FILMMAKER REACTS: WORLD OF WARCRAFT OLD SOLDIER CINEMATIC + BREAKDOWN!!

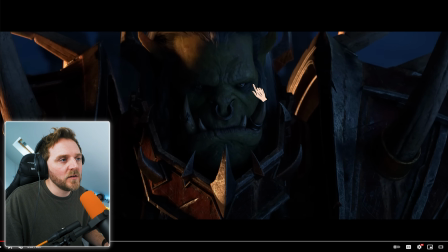here we are look at this lovely soft lighting okay it's beautiful because that's why we like shooting at that sort of time of day one it looks more pretty
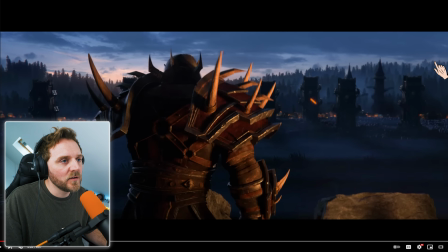on the eyes but primarily it's softer lighting and look at this gorgeous yeah he's still interesting enough the key the main key source of lighting here is actually from the fire here it's illuminating but when you look at the scene in general look at this little
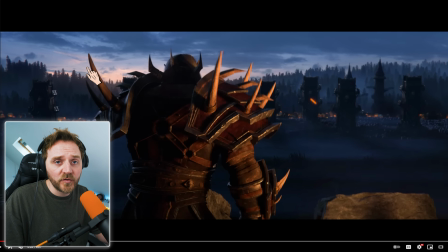pocket of light over here he's still backlit and that's why it looks more cinematic because people say well how do i make my stuff look more cinematic simple you backlight them or from a 45 degree angle but the problem is with that he would be completely silhouetted so then you need another light
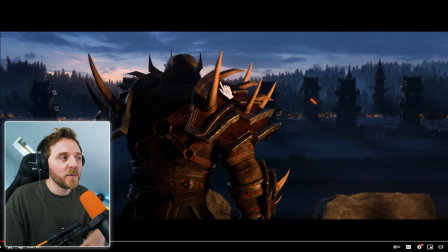source to lift him up and so they use a warmer kelvin mixed with the colder kelvin gives you this beautiful look let me go back five
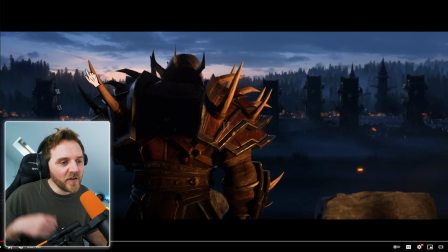again the camera's always moving look you can fucking see it now look looking at the rock the camera's moving look
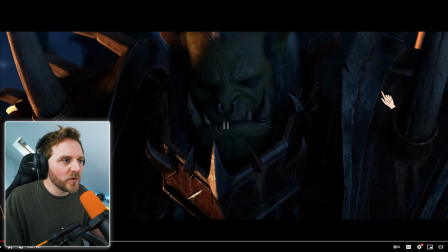at these layers look the camera is doing an orbiting strafe yeah side strafe around him
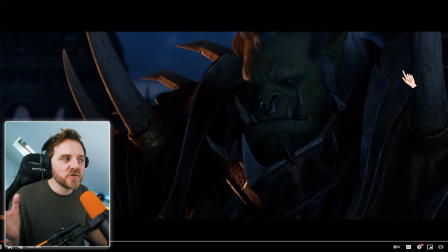and why because we are introducing our new character what
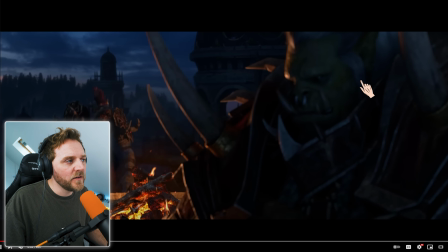i loved about this is
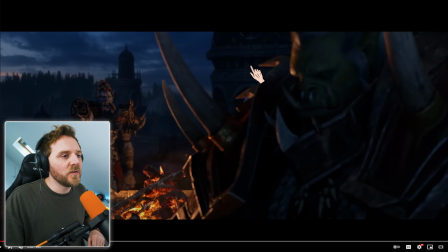what i loved about it is is the actual writing itself is they've got a character here who is our entry level okay so if this is your first ever cinematic or even if you love the franchise we understand when it comes to script writing you have to make it for cold callers yes people that don't know they use this character for us to be put into his shoes to understand what he's going to understand
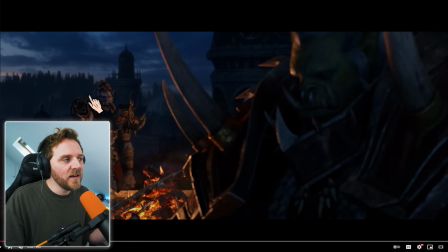if that makes sense but at the same time he's there to lift this carry he's like his moral compass I love it I love it you always get those characters that that are damaged they hate war they don't want this they don't want that you have the other character to remind them of what they're fighting for or the qualities of life and when you get those interweaving things one's a veteran and one's new and you get them into twining it sometimes it can be some of the best writing.
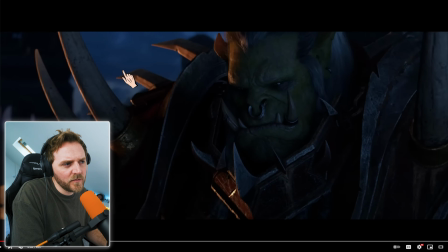And what I love about it is, let me just go back and have a, so the music slowly fades out.
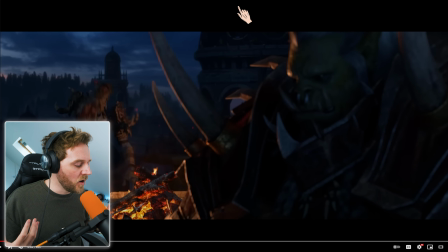The foley, yeah, the diegetic sound, the sounds of the world, that's what diegetic means, it's the sound of the world in the film. Non-diegetic would be outside, so the music, music fades, music fades and all we can hear is this foley of this heavy clunky armor i love it again
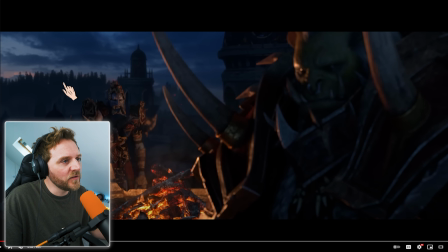look at the back look at the lighting yeah it's the way the sun was on the other side so they're changing the lighting ever so slightly to make it fit the narrative because technically he'd be a little bit slightly a bit warmer as it's coming up over behind me should we say with if we're looking at him but instead they've got it right over here
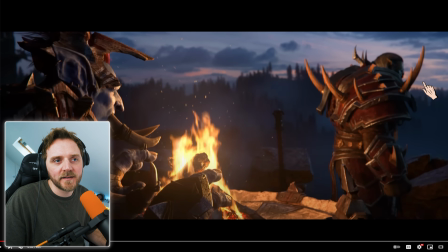see what i mean as in it wouldn't be wrapped all the way around like that but it's fine it doesn't matter it's part of a movie it's a film it doesn't have to make sense lighting long as it just looks lovely that's primarily why you want to do it obviously if it fits
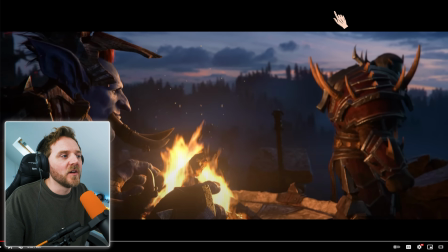the story even better in this case they've used it to fit the story I know this is the night before or the morning before or the fight yeah the calm
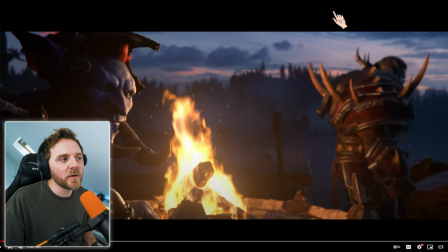before the storm can I just add very quickly if you guys are interested in framing and as in what makes this picture look
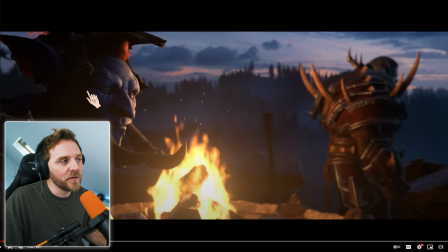more beautiful and look more expensive it's the layers okay here's you've got your foreground you've got your may ground and then you've got your background okay you have three layers sometimes you can have more so they've got one two which would be the fire and these flicker these fire ash flickers him would
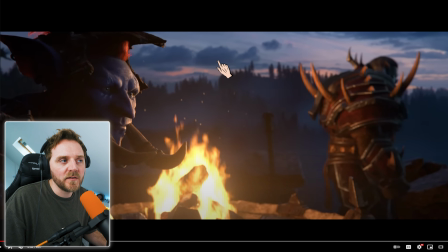be the may ground background mixing with the two that's like bloody bob ross painting
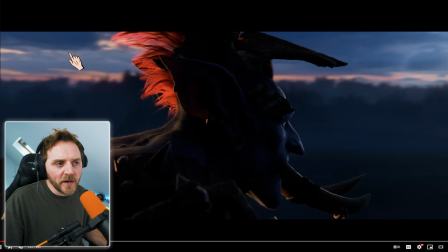that's how it looks more expensive but look at the way the camera's moving yeah it's following them
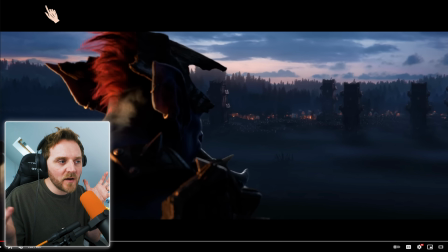we're always following the camera it feels like a real camera and it's following them around so we know exactly where they are going yeah he's framed on the left so we know we meant to be looking on the right because this is called dirty framing he's dirtying up the frame what we're looking at
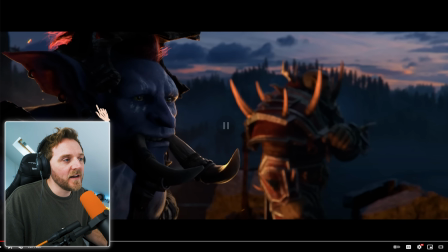again one two three
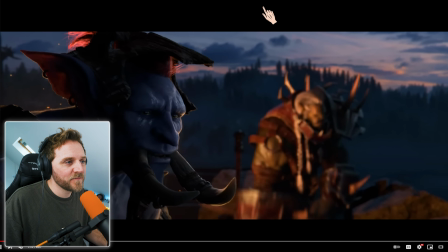how many do you think but
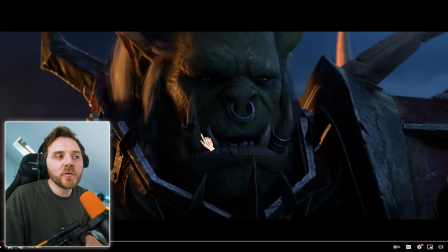look at these close-ups why are we got these powerful looking close-ups the reason we have these close-ups is because that is how you share emotion if i ever teach students and things like that you can tell when someone's come out of college or university or something and they don't really understand how to tell a story properly is they'll have like an emotional scene for example and like and they'll let their film them in the bloody corner of the room what's the point you can't connect with anyone you don't get the emotion you need to be where this camera is look at this
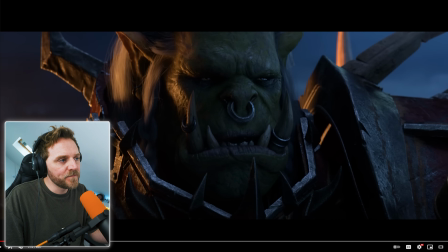extreme close-up yeah okay the camera's framed right under his chin his eye level is above the horizon beautiful wrapped right across the forehead you normally find your framing in movies is here when it comes to that okay so top tip for you if you're interested in making your photographs or drawings or films whatever it is more powerful frame it here the way i've got my hand right across the forehead underneath the chin we're going to really show emotion you
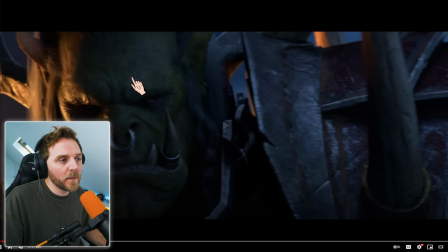you do the eyes see that to see that look at the layers yeah look one two we've got two layers but look what they're doing
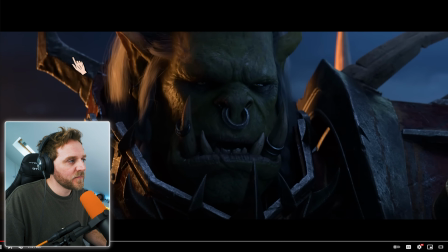with the flickery ash stuff the fire flickers that's giving us our third layer
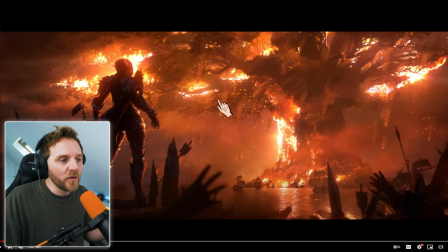this is great foreshadowing this is telling me what the threat is i'm assuming they've done something wrong
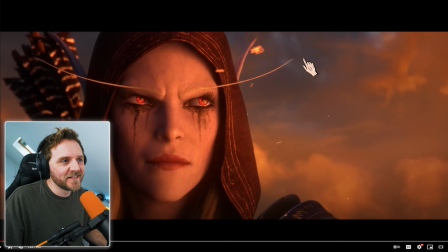what made me laugh was the character design i bet i really pissed loads of people off laughing at their eyebrows but i wasn't expecting them to be like that but look at this look again got
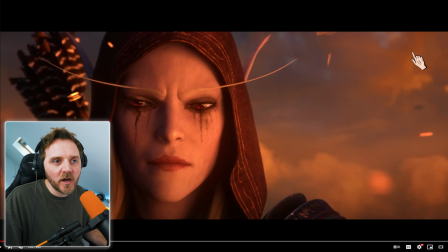almost got a golden hour yeah even though most of it's coming from the tree but look at these
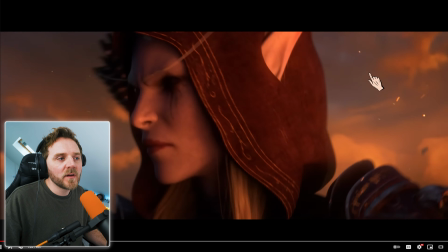flicker of ashes yeah they are making it look more powerful more expensive
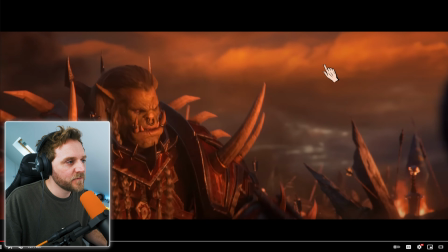in your layers in your composition they will come for us now look
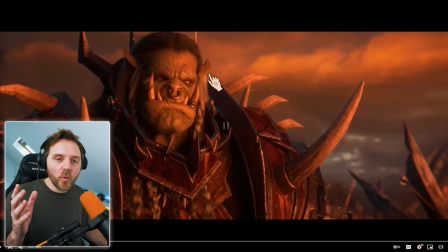at this the eyes it's always about the eyes you can tell so much emotion here
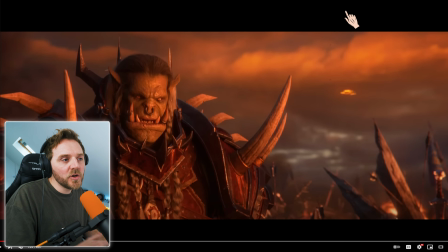again look at what I was talking about the color palette yeah so we
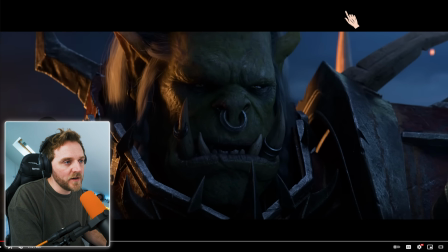go from here which is orange and we go so gone from blue into
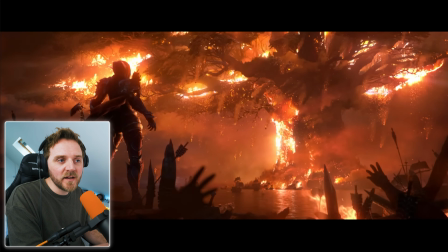the warm tones yeah the oranges the reds oh
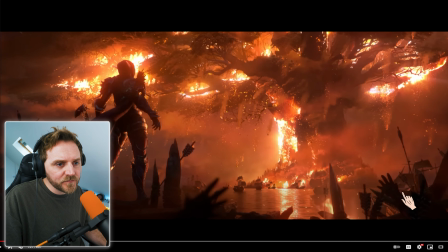my god look at that didn't even see that these hands what a fantastic fucking foreground
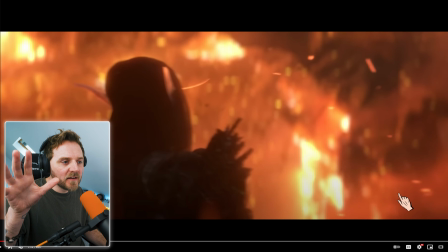and the way they're shaking wow they
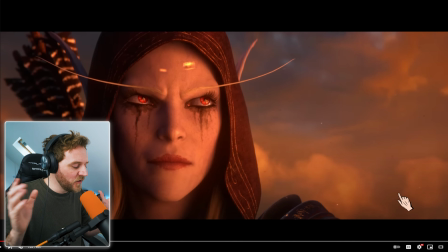framed it using the shadow beautiful